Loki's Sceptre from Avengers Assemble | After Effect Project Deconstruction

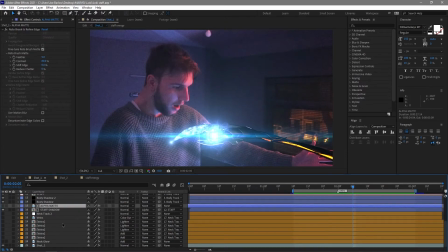453s
Now as we go down the composition there are a few more things happening here because I wanted to make sure I started the visuals of the veins in the neck before we move on to the next shot and for this what I did was grab a bunch of solid layers and I've created
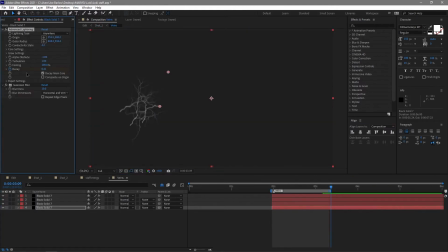472s
some advanced lightning with various settings of decay and and various different movements if we just watch these you'll see they come on like this and and I felt like this was a similar way to how they sort of move through Hawkeye's neck
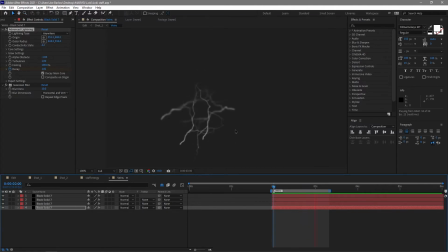487s
in the reference shot so we can sort of see that that energy is sort of moving up and into the vein network and we've just laid a few of these together added different blurs uh here and there and that that gives that nice feel of depth some feel further
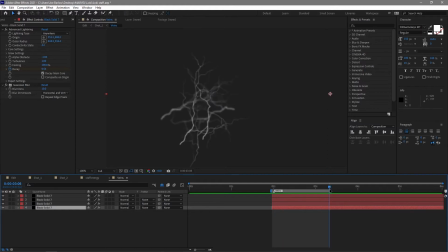507s
into the network than others i thought this solved the effects of a vein network
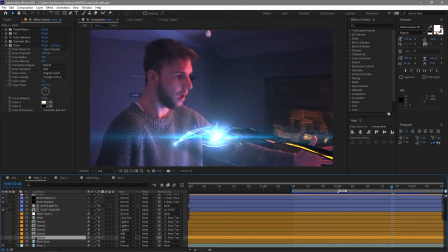512s
pretty cool so we went ahead and slapped those onto my neck there once i had that composition uh i duplicate it a bunch of times now you'll see inside of these there's a bunch more effects
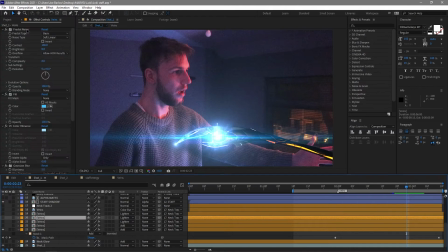526s
now i'll just tell you about those in a moment but before i do let's just turn some
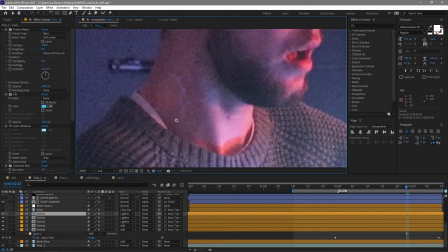531s
of these on so we're going to start seeing uh those veins and they're very faint you see they're just they're just coming in there if
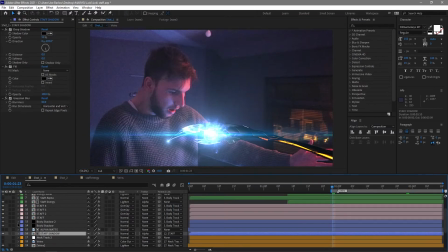538s
we just try and play through you know what i'm what i'm going to do is just turn all of this staff stuff off for now so what we're
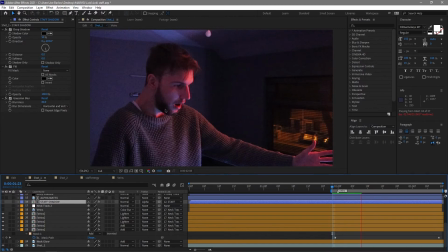545s
left with is just the veins and we might actually be able to sort of see some stuff happening because they are quite faint um this was just the beginning
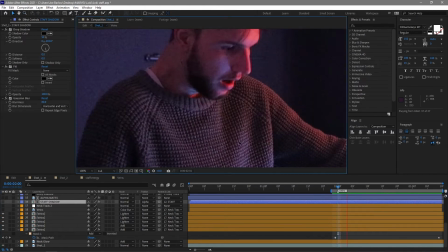553s
of uh of this effect you'll see there we go zoom in as well they're just there ever so slightly now what i did with
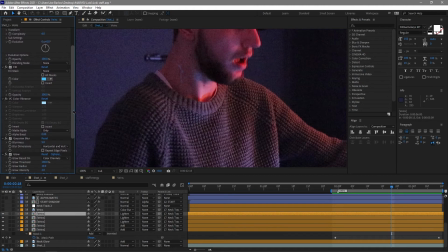562s
these is obviously make them blue um i gave them a bit of a glow with with various glows there and a bit more blur just to help blend it but there's also this fractal noise and and that's just to sort of help break them up occasionally because it's meant to be like shimmering
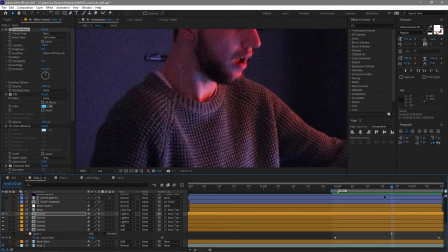577s
energy so I didn't want them to just be solid veins which which might have sort of you know they would have just been there come on and stay whereas because it is this energy I wanted it to sort of flow and shimmer a little bit so that's why we've got the fractal noise on all of these now I also went ahead and added in just a stock image of some
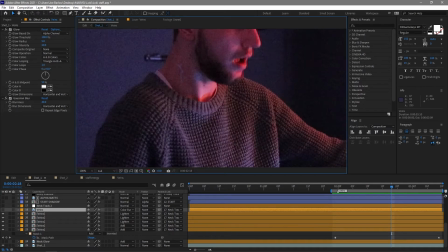596s
veins which we've got here and these act as some black veins you'll notice in the referee shots there is both black veins and also glowing blue shimmery veins so again they're there they're very faint they
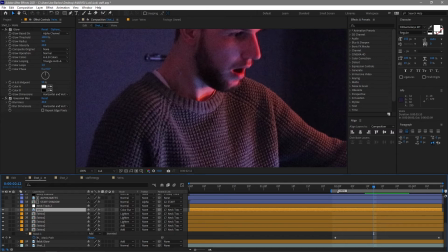611s
don't show up a lot in this shot but we'll see them again in in shot two and finally i added a glow
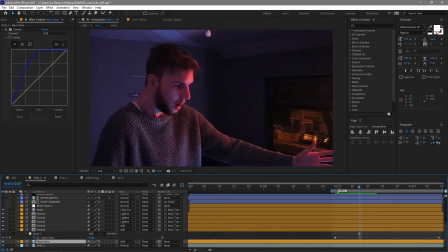618s
to my neck and this was just to make it look again like energy is is flowing through my body and it helps create this sort of sub level of it of light which we might see if you were sort of shining a torch through your hand.
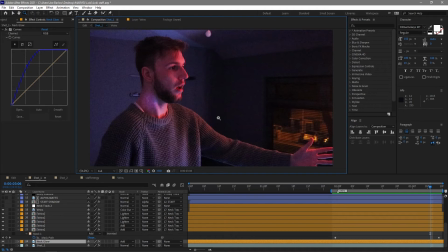634s
It just made it look like that light origin was from inside of my body.
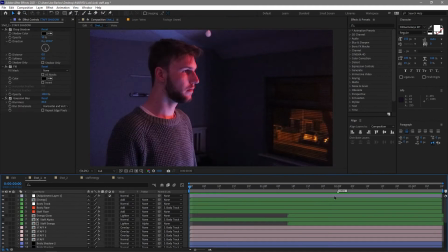640s
If we go ahead and turn everything back on, like so, we end up with our full shot.
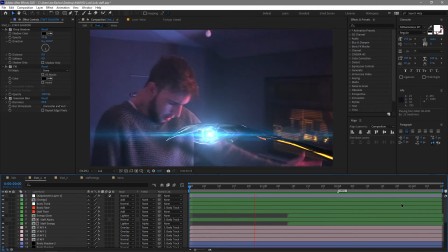647s
We've got that staff coming in, we've got the shadows, the smoke, the glows, the interaction, and then of course the veins at the end there.
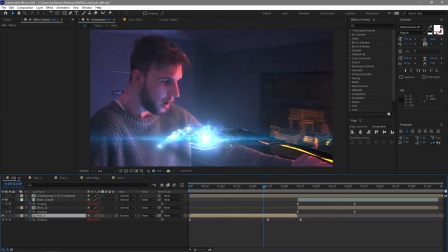653s
Now, this was just the start of the full video, the full two shots together,
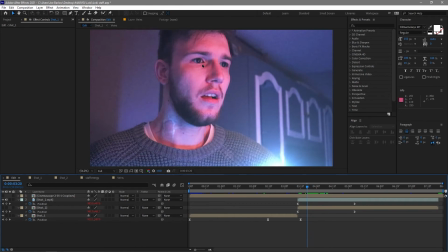658s
because the second shot, we deal with more of these veins and the eye replacement so let's take a look at that.
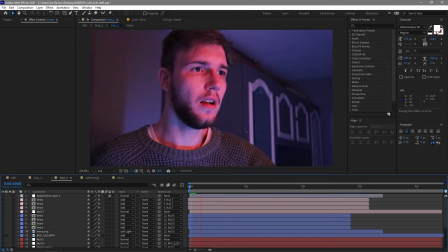665s
I'll start again with the original footage. We've got me looking like I'm being taken over. At the beginning I've got some form of consciousness with the oh my god face what's happening before becoming a mindless drone and of course this is where the eyes will have taken over and completely
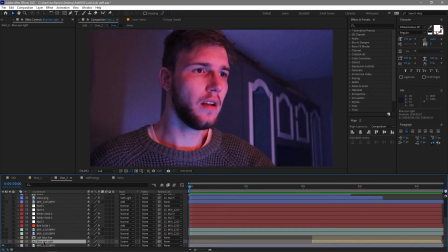683s
have me under Loki's control. So how did we create this? I'll begin by taking a look at the black eyes. Now these I went ahead into Mocha and got a nice track of these.
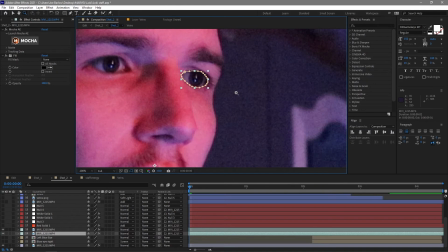695s
Mocha is a great tracking software if you've not used it and you normally use the in-house After Effects stuff then give this a go.
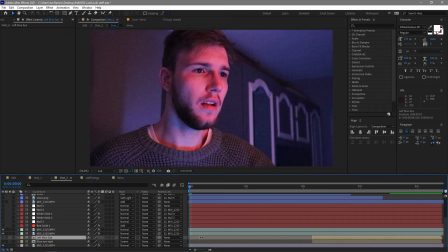703s
It's fairly similar and generally gives you better results. So I went ahead and got a nice clean track of my eye and all I've done there is added a fill and once we've done that if I
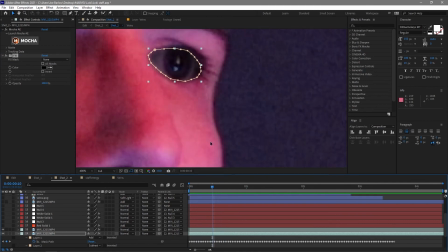716s
just take a closer look at the eye you'll notice it sort of comes in from the outside and I've done that using an expansion do
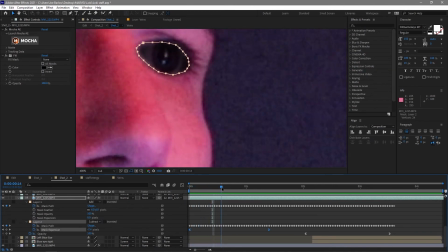725s
you see expansion yeah you went ahead and use the expansion on that just sort of bleed it and so it takes over from sort
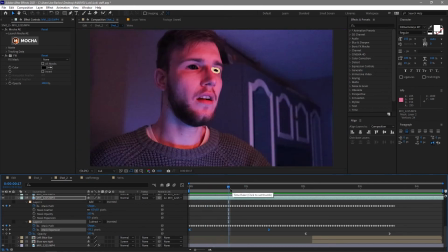732s
of inside of my head until the pupil was covered and that gives me my black eyes like this.
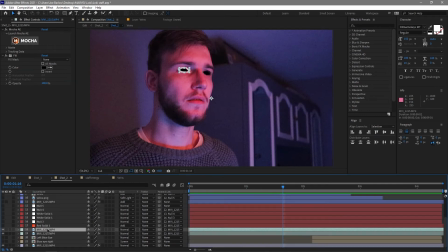739s
Now the thing with black eyes if you've ever attempted this effect they look great but they kind of just look like holes in your head at the moment so what we need to do with these is add back a reflection a little glint in the eye which you'll notice eyes have.
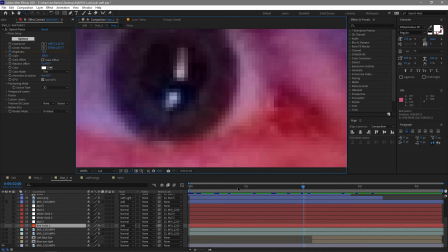755s
We're not just a pupil here we have these little glints the reflections of general light that's happening.
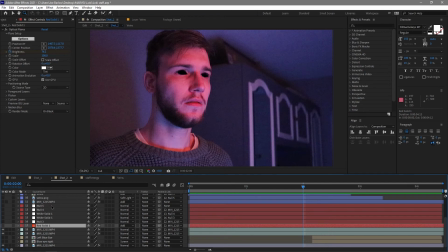761s
So once we had the black eyes, I went ahead and added back those glints. And that was these two layers here. These are just white solids which I've tracked back in using a track which I had on the eyes. I've given them a little bit of blur and you'll see immediately makes them look like eyes.
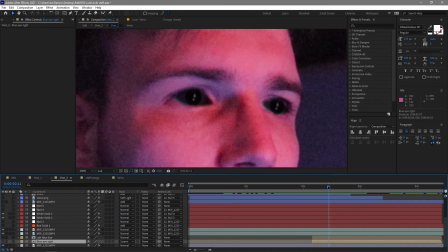779s
And I've just sort of kept that same position as the actual glints in my eyes, the real life eye glints there.
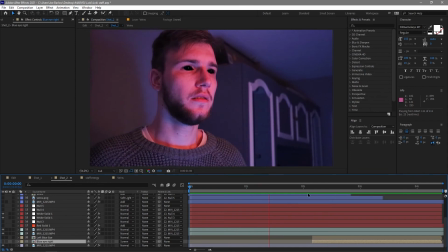788s
So another look at that, there is that. You'll notice they fade out towards the end and that's because in the reference footage they do fade out and they turn into the sort of blue galaxy eyes. So what I've done is around halfway when there's completely black solids, I went ahead and added those blue things in.
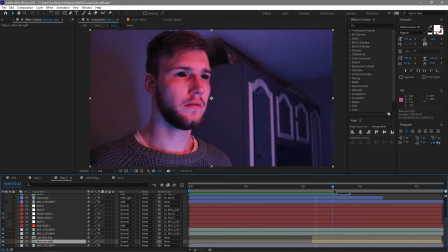807s
So there was no animation needed there, I just turned the layer on. And then when they fade out, those blue eyes are in.
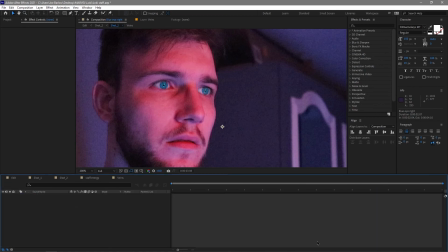815s
Now, these blue eyes look like this.
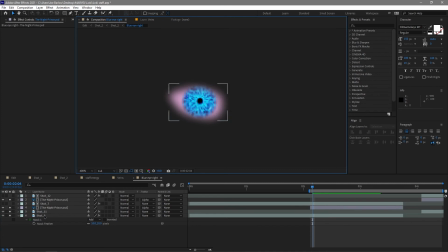818s
Though this eye texture I found online, which was pretty similar to Hawkeye's, tracked onto my eyes, and I've just sort of separated it here. There is a blink in there as well, which was kind of annoying. I wish I hadn't blinked in the footage, but I worked with it.
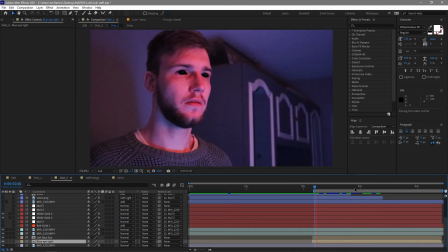832s
It wasn't too difficult to sort of work through. And what that looks like is that. So I was pretty happy with both these eye tracks, the black and then the blue. Sometimes they can be a bit more difficult to get, But Mocha did its job and I was pretty happy with the outcome.
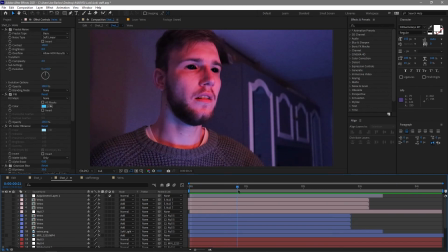848s
Now the next thing I worked on was the vein system. We've seen it already in shot one and it's generally the same. But we get to see it a little bit more this time. So let's start turning things on and just see what we've got and what we're working with. Our veins are broken up into two different areas. The cheek and the neck.
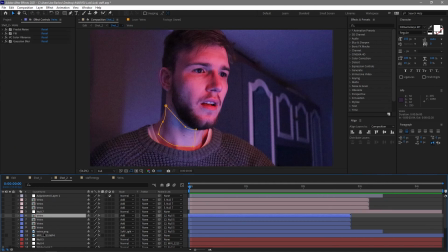866s
The cheeks are these pink ones and the neck are these blue ones. So they are built up with the same assets. so I'll just go ahead and turn those on but what you'll see here this time is they're a little bit more brighter that they sort of show through a bit more and I've used some masks to make them sort of float upwards and that
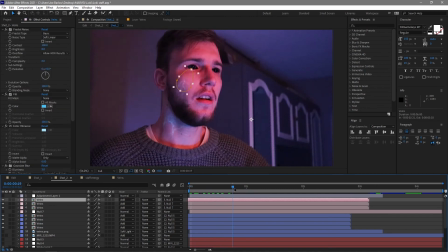884s
is of course where the cheek ones come into play because it's meant to flow through my cheek before my eyes turn into that sort of black solid so I won't go over these again they are built exactly the same that the exact same veins composition from before
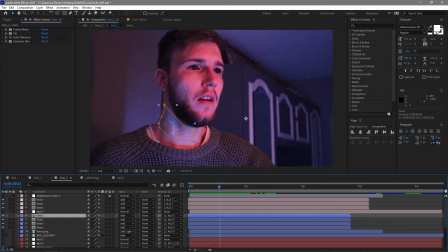902s
the only difference here is they're a little bit more brighter they shine through a bit more and I think I've achieved that by using add rather than
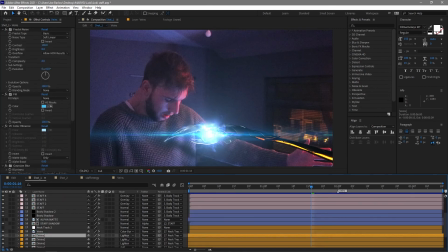912s
the lighten that I used before now those black
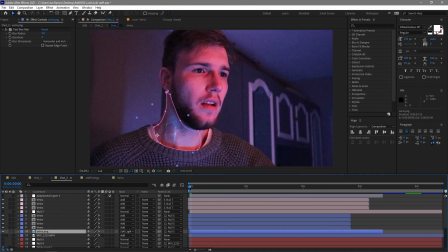917s
veins again come into play on the neck there and again you can see those a little bit better through on this shot so there's a bunch of masks going on making sure it stays on
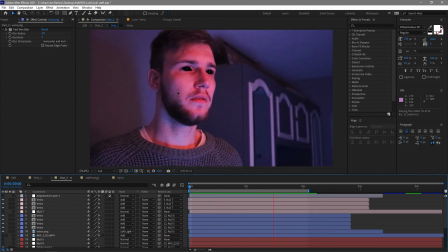928s
my neck you'll see those fade up my neck into my cheek before the eyes actually turn black. Mirror in the reference shot. I was pretty happy with the way these looked. I thought it looked pretty great. Definitely look like veins.
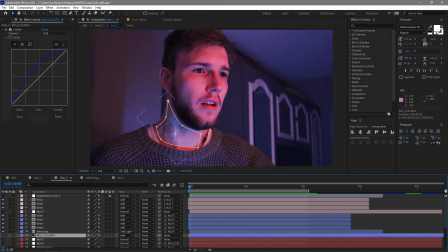939s
Really happy with the use of the advanced lighten to create those. And on there as well is this layer here which I believe is a curves that just adds that glow backing that we had before in the previous shot.